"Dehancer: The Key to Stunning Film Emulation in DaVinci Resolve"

Thehancer is a plugin for DaVinci Resolve, Premiere Pro or Final Cut Pro that allows you to stylise your videos so that they look like they were shot on film.
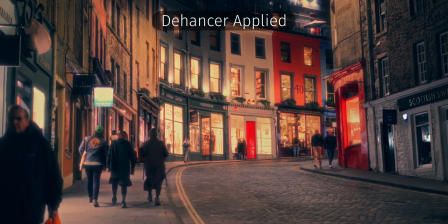I've been playing around with Thehancer for the last couple of weeks to see what I could create and honestly, I'm pretty impressed.
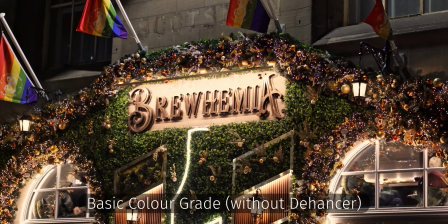In this video, I'm going to cover the features of Thehancer specifically for the DaVinci Resolve version of the plugin
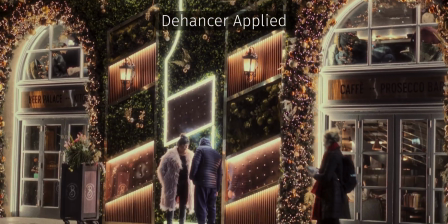and also share my thoughts about its practical use for content creators and videographers. I'm not going to cover every single feature because it's quite an extensive plugin. So I'm going to focus on the main features that I think creators will make use of. To make sure I'm being completely transparent, I just wanted to let you guys know that the Dehanser team did reach out to me to let me try out this plugin, but no money changed hands and they've given me the freedom to give my honest thoughts about Dehanser. So I'm going to be completely open about what I like and what I don't like about this plugin. So let's start off by talking about and showing you the main features of Dehanser and how they can affect your footage.
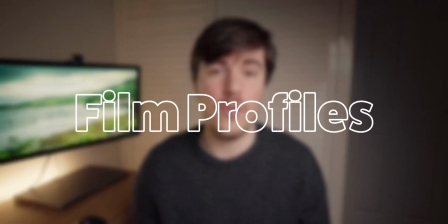First of all, Dehanser offers a wide variety of different film profiles that emulate popular film stocks.
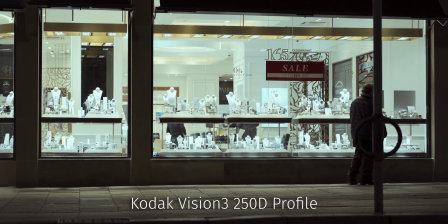I honestly can't comment on the accuracy of these film profiles when compared to the original film stocks because I've never actually shot on
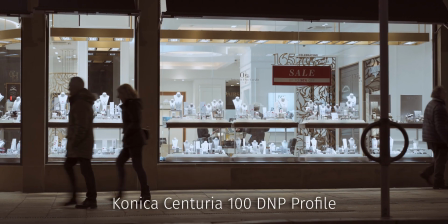film before but what I can say is they can provide a really interesting variety of looks with very little work.
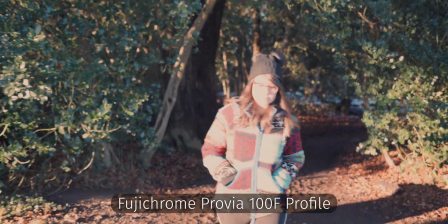I particularly like the Fujichrome Provia 100F and the experimental Prokoden Gorski 1906 profiles as
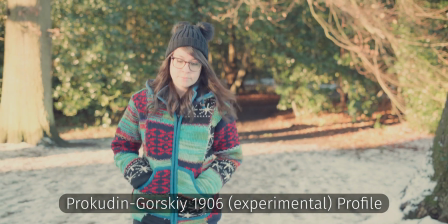these boost the saturation in the reds giving skin tones a really nice look and also giving more of a warmer feel to any scene.
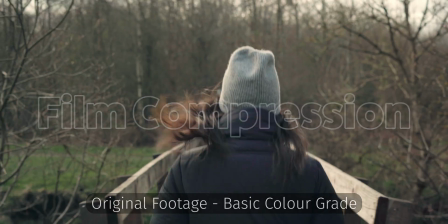Film compression compresses the data in your image making the colours, the highlights and the shadows pop a little bit less.
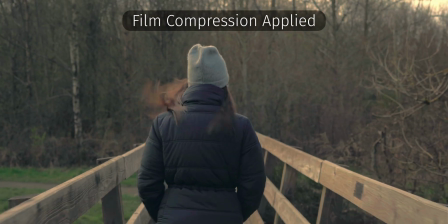This effectively gives you that less contrasty and slightly faded look that you often get with film And it can look really good Film grain is
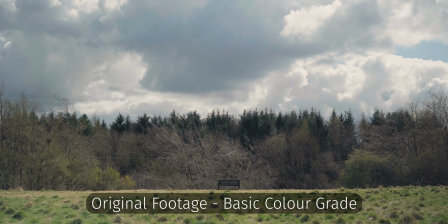exactly what you'd expect It adds film grain into your footage And I actually honestly really like the look of this Especially if that's the look that you're going
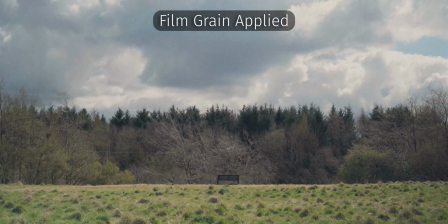for The Hansel claim the reason their film grain effect looks so good Is because it's not simply overlaid onto the image
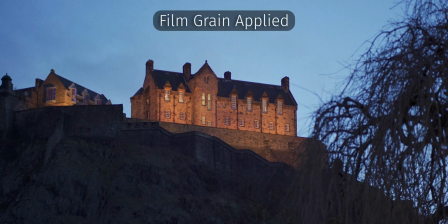But instead the whole image is actually reconstructed to include that film grain This feature allows you to change the size,
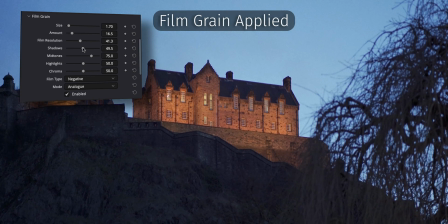the amount, the resolution And the effect on the shadows, midtones and highlights So it's really quite comprehensive.
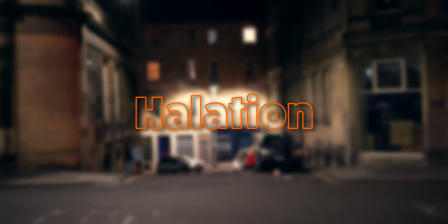Halation is a feature that allows you to add reddish orange halos around bright light sources and contrasting edges. I'm not sure I particularly like this effect but I guess it's good to have if you are going for that full film emulation look.
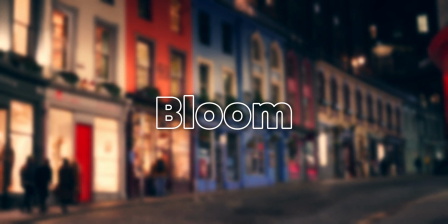Bloom is one of my favourite features of this entire plugin.
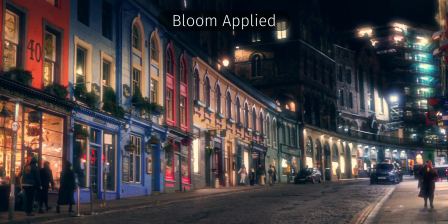It basically adds a layer of diffusion around bright lights and it looks particularly excellent on things like neon signs or brightly coloured light sources.
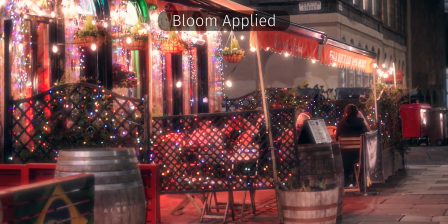Fundamentally it gives your video a beautiful dreamy quality which can look fantastic if used correctly.
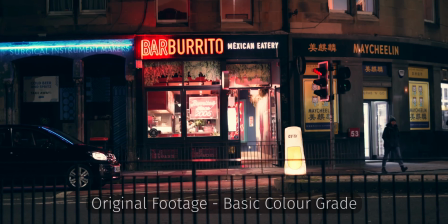Vignette is usually considered a flaw in lens design that can result in either
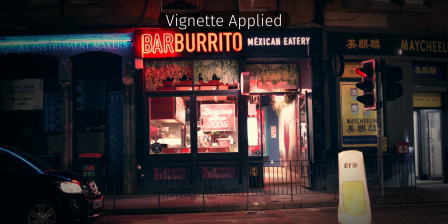lower or higher exposure around the corners of an image when compared to the centre of the image.
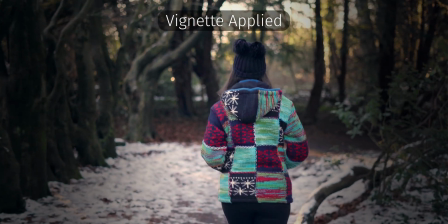However it can often look quite good if you use it to intentionally draw the viewer's eye to the subject of the scene.
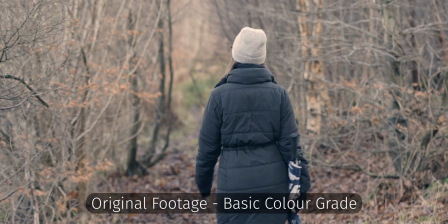Film breath is quite subtle unless you turn the effect of this up to the maximum. This feature emulates the accidental change in exposure,
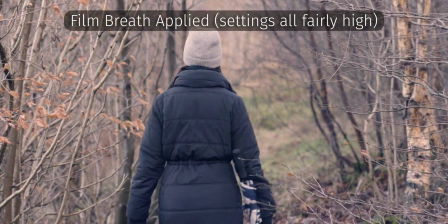contrast and colour from frame to frame that can be caused by things like inconsistencies in the chemical make up of the film or instability in the camera shutter. I'm personally not a huge fan of this but I guess it's again nice to have that you're looking for that full filmic look.
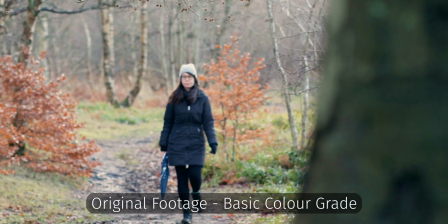Finally Gateweave emulates the swinging or movement of a film strip as it's pulled through the frame
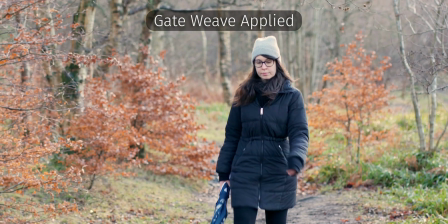window of a film camera or projector and basically this means that it adds some subtle movement to your shots. As I've said with other features if this is used correctly it can look quite good but I don't personally think this is something that I'll use all that much. So those are the main features that I wanted to highlight but do I think Dehancer is worth it for content creators and filmmakers?
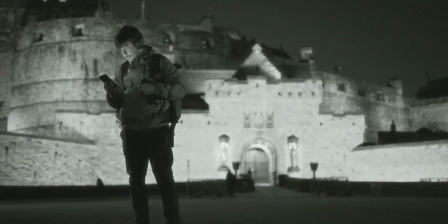The plugin provides a really easy way to get a pretty convincing film look from digital footage.
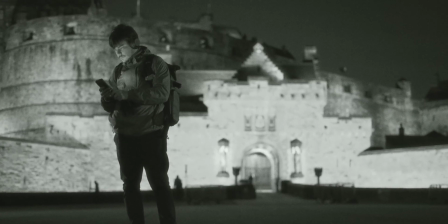As I mentioned before I can't actually comment on the accuracy of the film profiles having never shot on film before but what
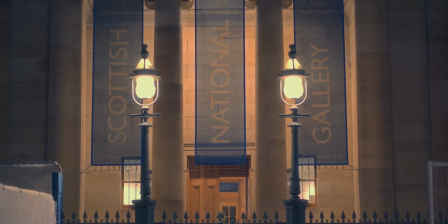I can say is it produces a really pleasing filmic look which is great if that's what you're looking for in a project you're working on.
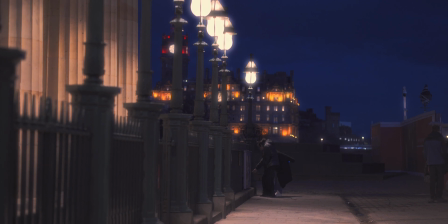I particularly love the bloom effect which can bring that beautiful dreamy quality to your footage whether you're trying to make it look like film or not. The plugin is really easy to get started with but it can become quite complicated when you start delving into the different settings.
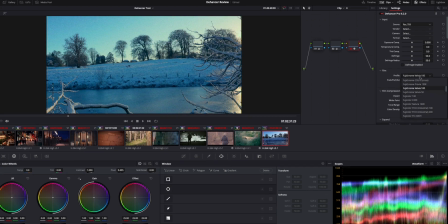However, this gives you the flexibility to really shape the look and intensity that you're going for,
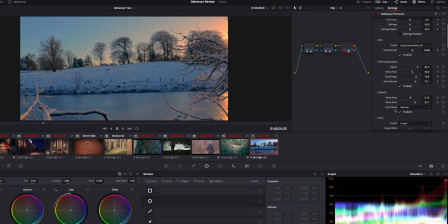with the slider settings being there for each feature so you can really dial the settings in that you're looking for. The main downside for me is performance when using this plugin, which could be a real deal breaker for you.